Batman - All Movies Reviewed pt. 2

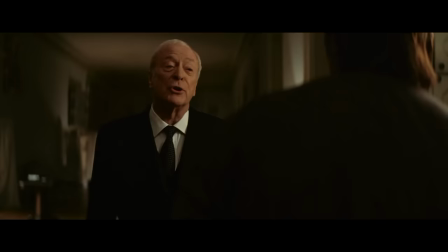(33:07)
If it's so safe that Batman doesn't even need to leave his fucking house, then the ninjas don't have to blow it up, all right?
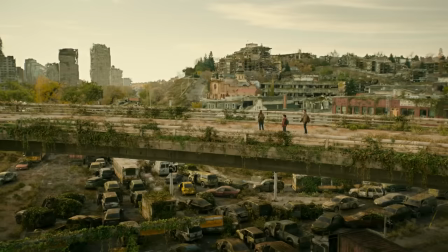(33:15)
It's as simple as that. There are probably cities that are way more fucking evil that you could go blow up.
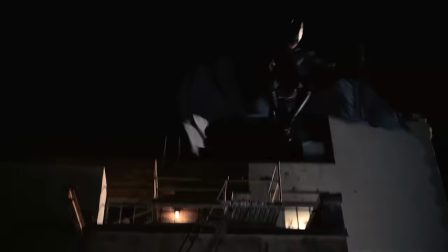(33:20)
Hell, just blow up Florida, all right? It deserves it. What's even more sauceless is the action scenes.
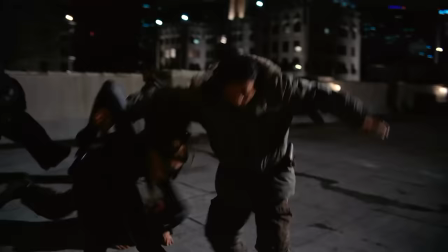(33:25)
Nolan is officially not trying anymore. Every action scene features a static camera aimed at stiff, lifeless combat.
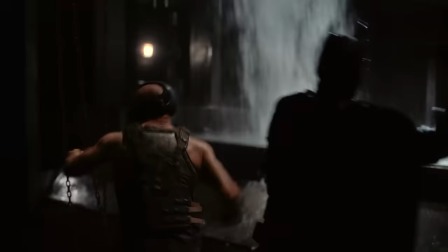(33:33)
I'm not lying, I think it might be the worst action I've seen in a big budget superhero movie.
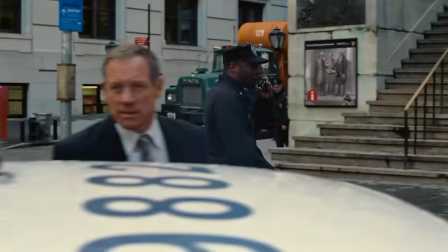(33:38)
And even beyond all this, the most distracting thing in this film is how much it loves cops.
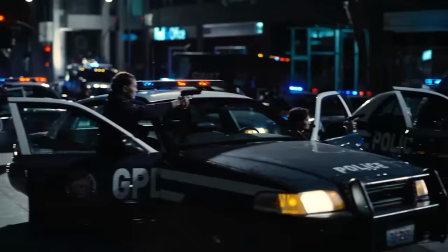(33:44)
Usually when people say that superhero movies are copaganda, they're just saying shit.
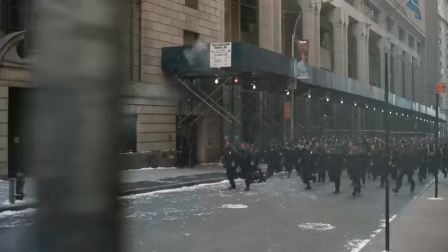(33:49)
They don't really know what they're talking about. But this is the one case where it's actually true. Cops are the real heroes of this movie, not Batman.
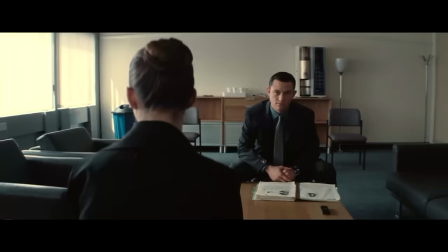(33:57)
Robin is the secondary main character, and he's the best cop on the force.
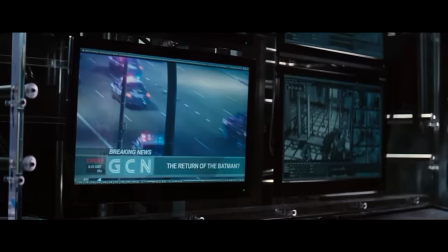(34:01)
Part of the reason that Alfred has a falling out with Bruce is because he says, "Oh, Master Wayne, you got in the way of all those cops who were doing their job."
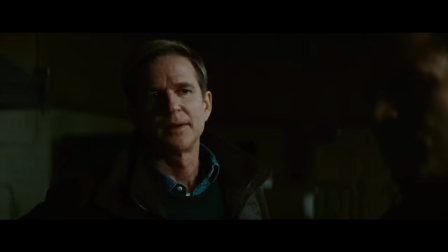(34:09)
There's a subplot for most of the second half which revolves around a secret society of cops that are fighting the good fight against Bane and his terrorists.
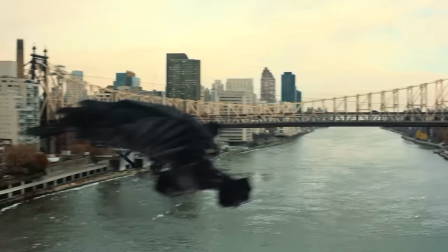(34:18)
At the end of the movie, right before Batman straps the big fucking stupid bomb to his plane and kills himself, he says, "Don't worry, Gordon. Gotham doesn't need Batman. It has cops like you." And of course, Batman's plan to save Gotham
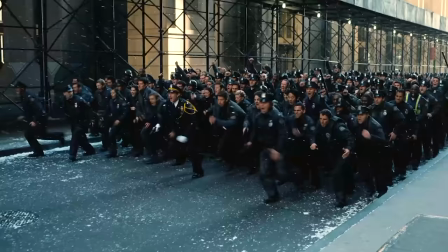(34:34)
involves a literal army of cops running at the villains.
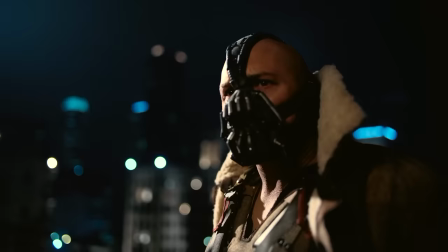(34:40)
Like, look at this image. Do I need any more proof? My problems with this movie are things that really can't be fixed by just swapping Bane for the Joker.
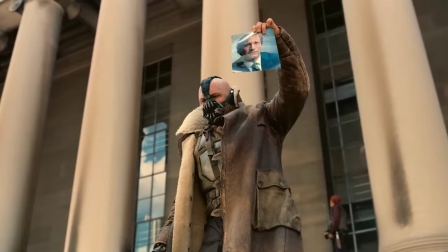(34:47)
And to be fair, there are things I do like about this movie. I like Gordon's conflict in this narrative.
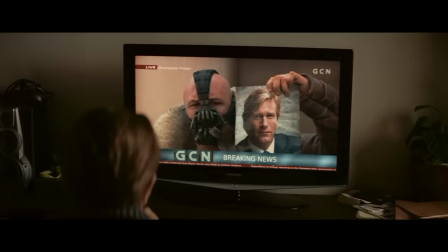(34:53)
I like that while Bruce is fine with taking the fall for Harvey, Gordon has hated being forced to stand up for the man that tried to kill him and his family.
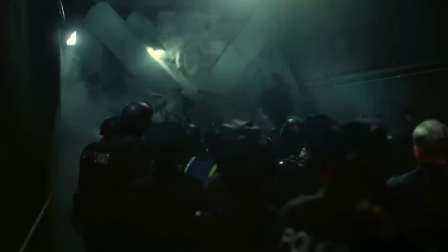(35:00)
I like that Bane sends the Gothamites on stupid little side quests after he takes over the city, and overall I do like the no man's land plot in the second half.
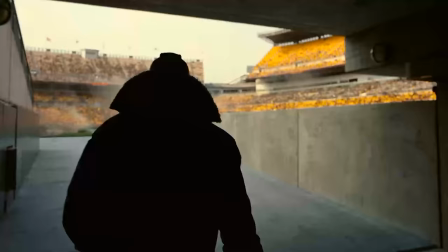(35:07)
This is a section of the film where I'm fine with Batman being a little more absent.
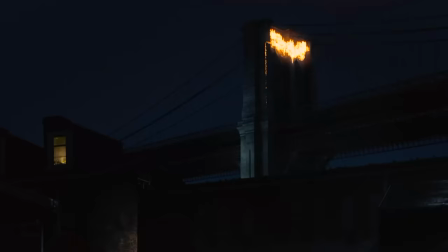(35:11)
It's okay to make us miss Batman during these segments of the story, and I think that when he finally does return to Gotham after Bane takes over, it does feel a little more earned.
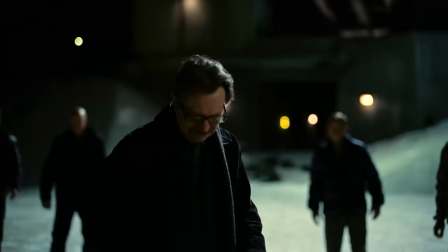(35:19)
But it is dulled by the fact that this is the second time in the movie that Batman has returned after being gone for a long time.
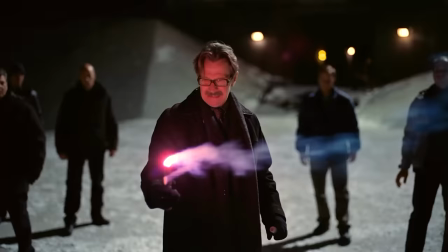(35:26)
I think this movie's just a little bit worse because of how strangely structured the first half of the story is.
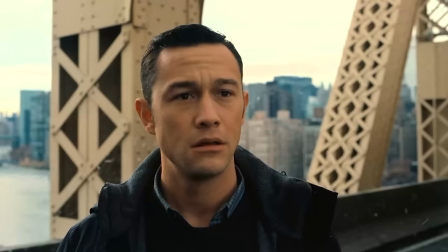(35:33)
Overall though, I think the movie does improve a lot past the halfway mark. Not enough to make me love it, but enough to make it a watchable film.
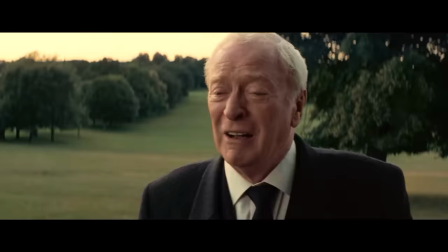(35:40)
And I do kind of like the ending. I think all the characters get a decent resolution, but if I could change one little thing,
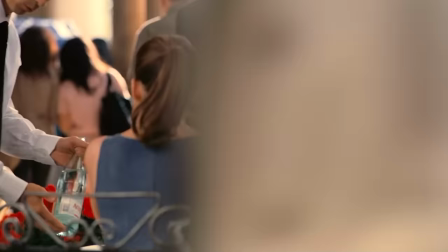(35:46)
like one little selfish change, I would like for this movie to not show us Bruce Wayne at the end.
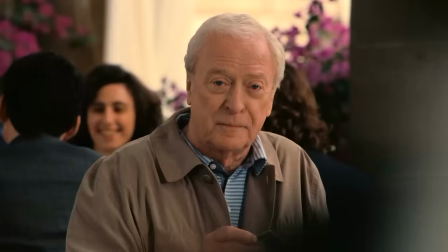(35:52)
It's so much more subtle and effective if we just see Alfred look up at the camera and smile.
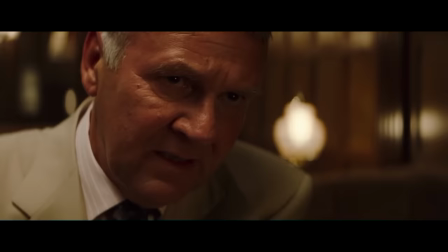(35:58)
Like, we would get it. It would be the perfect ending. But what do I know? I'm not a screenwriter.
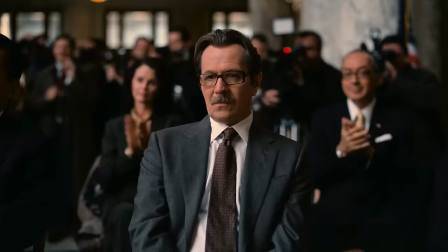(36:03)
But at least I know it's pronounced Falcone. So yeah, it's not a bad movie. It's not one of the worst superhero movies ever made.
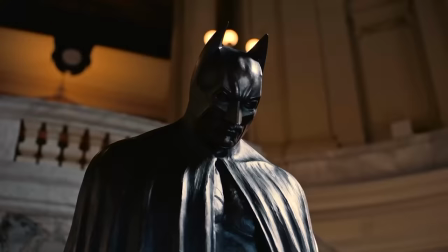(36:09)
But I personally am not really a fan. I think as a whole, it fails to be a satisfying follow-up to one of the best comic book movies ever made.
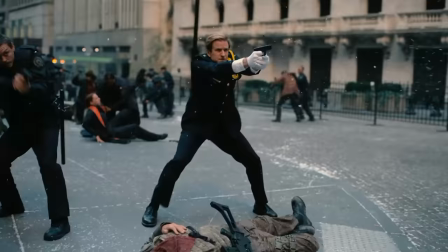(36:16)
And sometimes, it really just doesn't feel like a Batman movie.
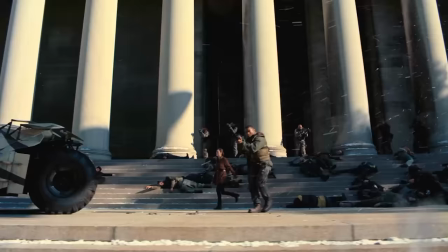(36:19)
There's like no atmosphere, most of it takes place in broad daylight, and it doesn't feel as heroic as it's trying to be.
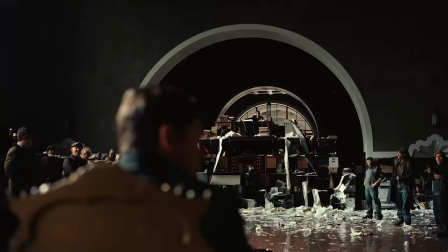(36:25)
Call me old-fashioned, but I like my Batman movies to have Batman in them.
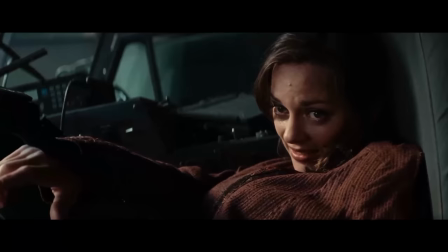(36:30)
But props for having one of the funniest death scenes that an Oscar award winner has ever done.
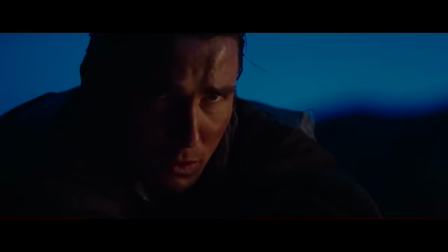(36:40)
Five out of 10. But now, let's judge Christian Bale's Batman.
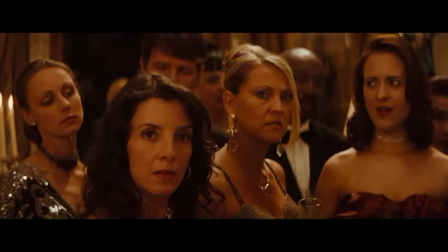(36:45)
And we'll start with his Bruce Wayne. As I've said before, I think this is the best on-screen Bruce performance that we've gotten.
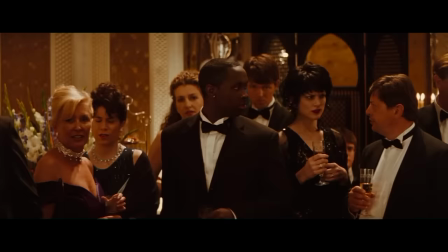(36:50)
I really love the scene where he has to save the people at his birthday party by pretending to be a drunk asshole.
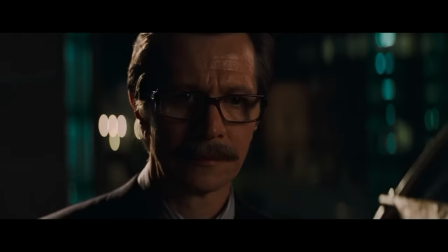(36:55)
It's very much something that Bruce would do, and like I said, I think this is probably the most selfless version of Bruce Wayne, and I really like that.
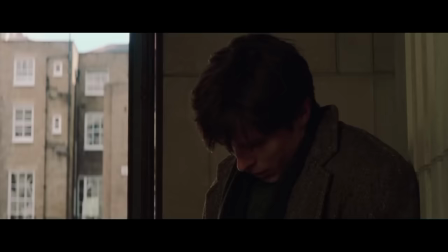(37:02)
And there's really only one moment where I was mad about a choice he made. I truly, utterly despise that he was totally fine with shooting Joe
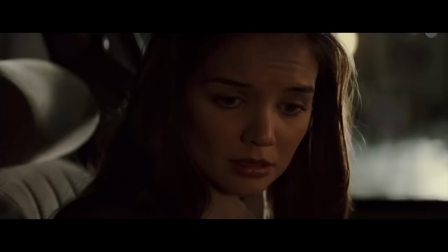(37:11)
Chill with a gun until Katie fucking Holmes tells him that shooting people is wrong.